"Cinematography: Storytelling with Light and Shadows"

Okay, we've broken it down so all the other scenes, there's been a bit of dialogue and everything. This is pure emotion. So the building blocks of what we've all learned, now it comes to this. What's the keyframe for the scene? That's the keyframe, right there.
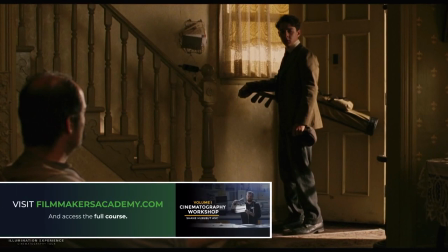This over the shoulder where he walks in the door at that moment and looks to his mom first,
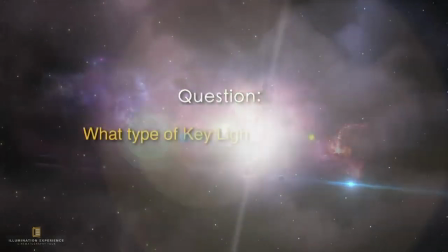and then walks up the stairs. Second question. What type of key light did I use with Francis at the doorway? The type of light. Remember the five things. You had the reflection in the eye, the wedge, the drop shadow, those.
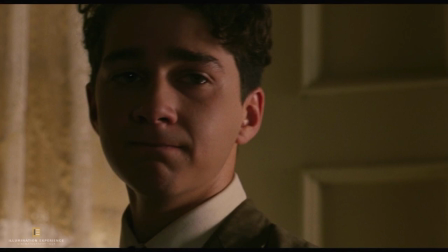Eye shadow. So I brought the light around so it's creating that eye shadow onto his face to kind of feel a little more damaged and kind of ashamed and understanding the weight of the situation.
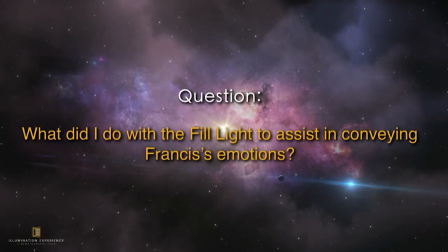What did I do with the fill light to assist in conveying Francis' emotions?
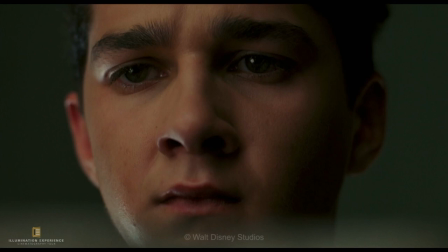We removed it. There it is right there. And this was where I was thinking of this is hope. Okay. And I'll kind of talk you through the scene in a second, but there it is where it's gone.
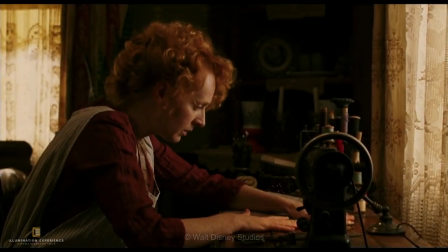Okay. The mom, completely basked in warm light. She's been the one that is there for Francis, that has taken him and kind of encouraged him and supported him the whole time. So I basked her in this very warm light.
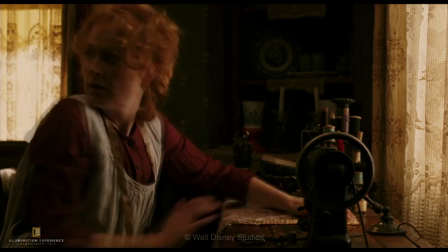Yes, unbleached muslin outside there. Absolutely. Absolutely. The key frame.
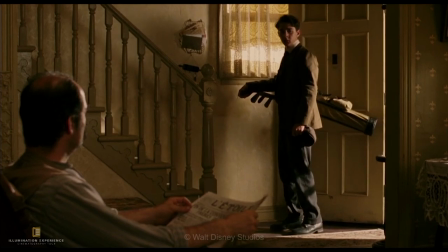Now, when I did this sequence, I lit this like this, and Bill Paxton was a little worried. He was like, Shane, what's going on here? I've got to be able to see his emotions, and I've got to be able to see the tear.
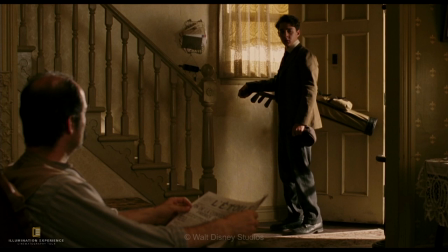And I go, Bill, don't worry. It's all going to be there. But I said, this is the analogy. So this is his dream. This is giving up on his dream. So darkness and the light.
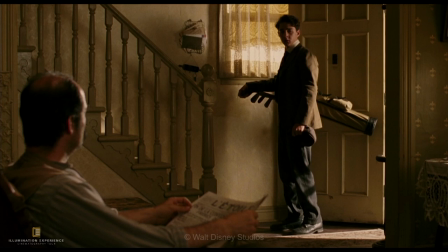When I read this scene, it said that he walked into the doorway, the screen door closed, and he looked to his mom. So I'm immediately starting to put, okay, the dream is going to be the outside, the light's going to be coming in, and then I'm going to make this area just dark.
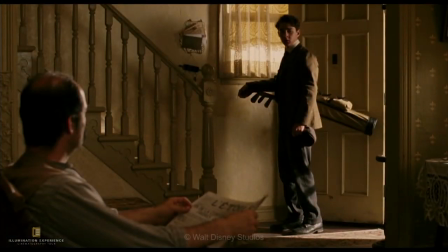And he's like half lit or with the eye shadow, so he looks damaged.
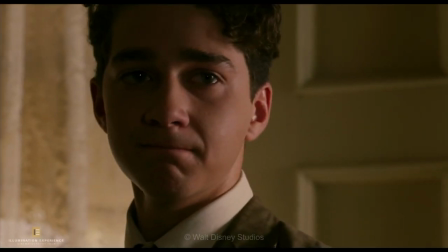And then we cut into his close-up, and he looks at his mom, and there's just enough detail. And that light right there was the light coming from her window, okay?
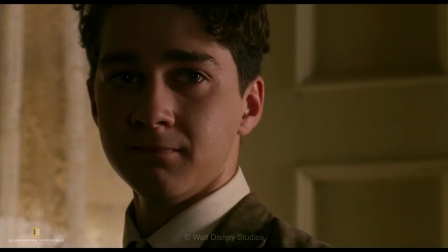And then she's like, you know, and then to the dad,
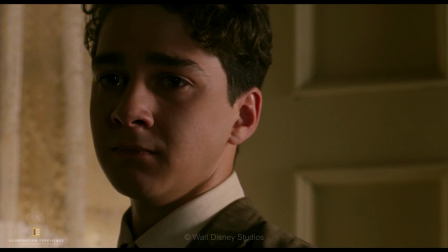and you can just barely see that tear welling up in his eye. And he knows he made good on his promise, and he goes up there, and look how dark he is when he goes up there.
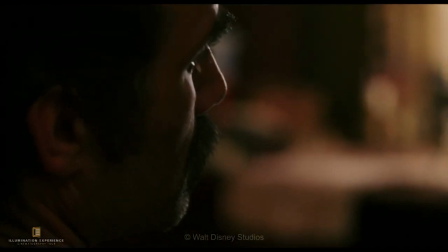There's no detail. Now, Bill wanted this moment in his room to be kind of a personal moment
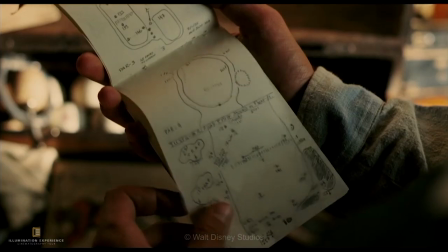where he's taking in everything that he loved about the game.
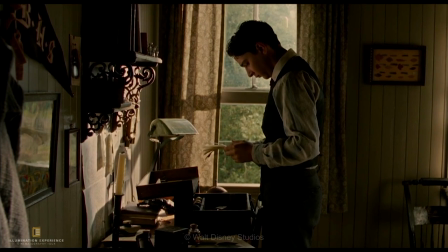All of his playbook, all the golf balls, all the stuff that's going on, and he hears the roar of the crowd.
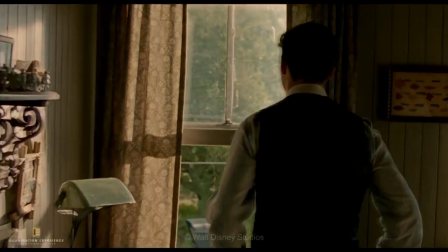They're still playing the championship, and he's right next to them. We go with him.
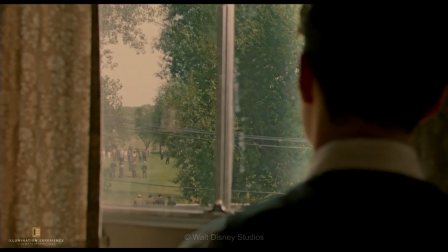One more glimpse of what he's giving up.
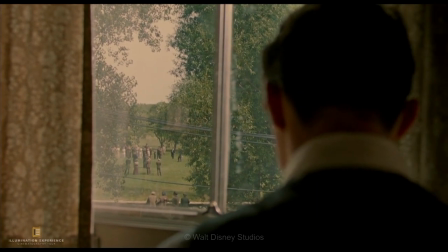I just love this scene and the light and the way it feels here. and it's all
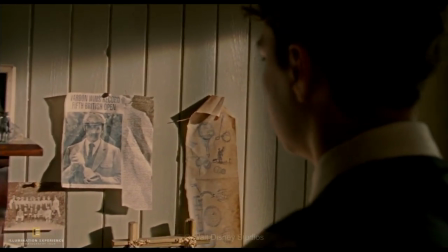it's just ricocheted off the wall that's what's key in him it's all just hitting this wall and that's the bounce light
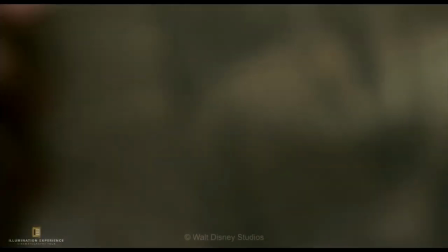and now he goes to his mentor his hero the one that inspired him no light in his eyes
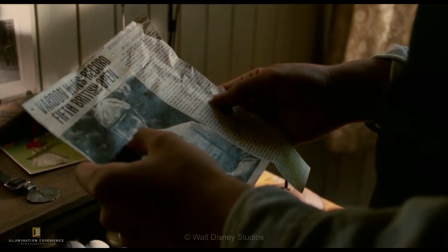okay he looks down on it and bill wanted this glimmer
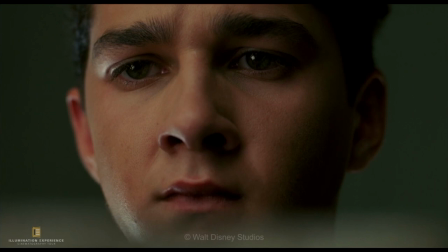of hope like is he really going to give up on his dream? Is he going to just give it all away? And there's this moment, and Shia looks up,
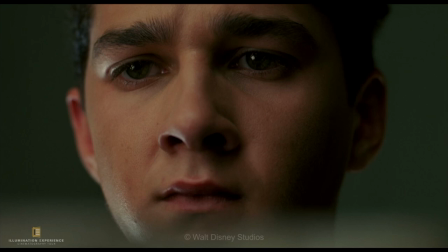and I brought in this little silver card that I ricocheted off the 18K that was coming through the window, and gave him that moment.
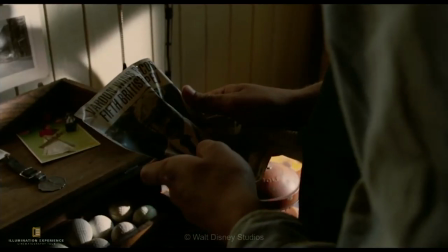And then he looks down, and then he crumbles it up, and then I take the fill light away.
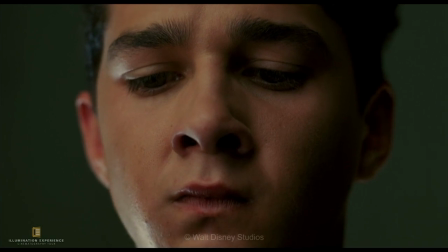So his eyes just go black. And that's just diving into his emotions. So that's kind of, you know, sometimes you take light away and you again continue to assist in this whole storytelling process. I cannot stress enough that it is so much fun to kind of guide all of you, so I'm really excited. It's one of my favorite things to do.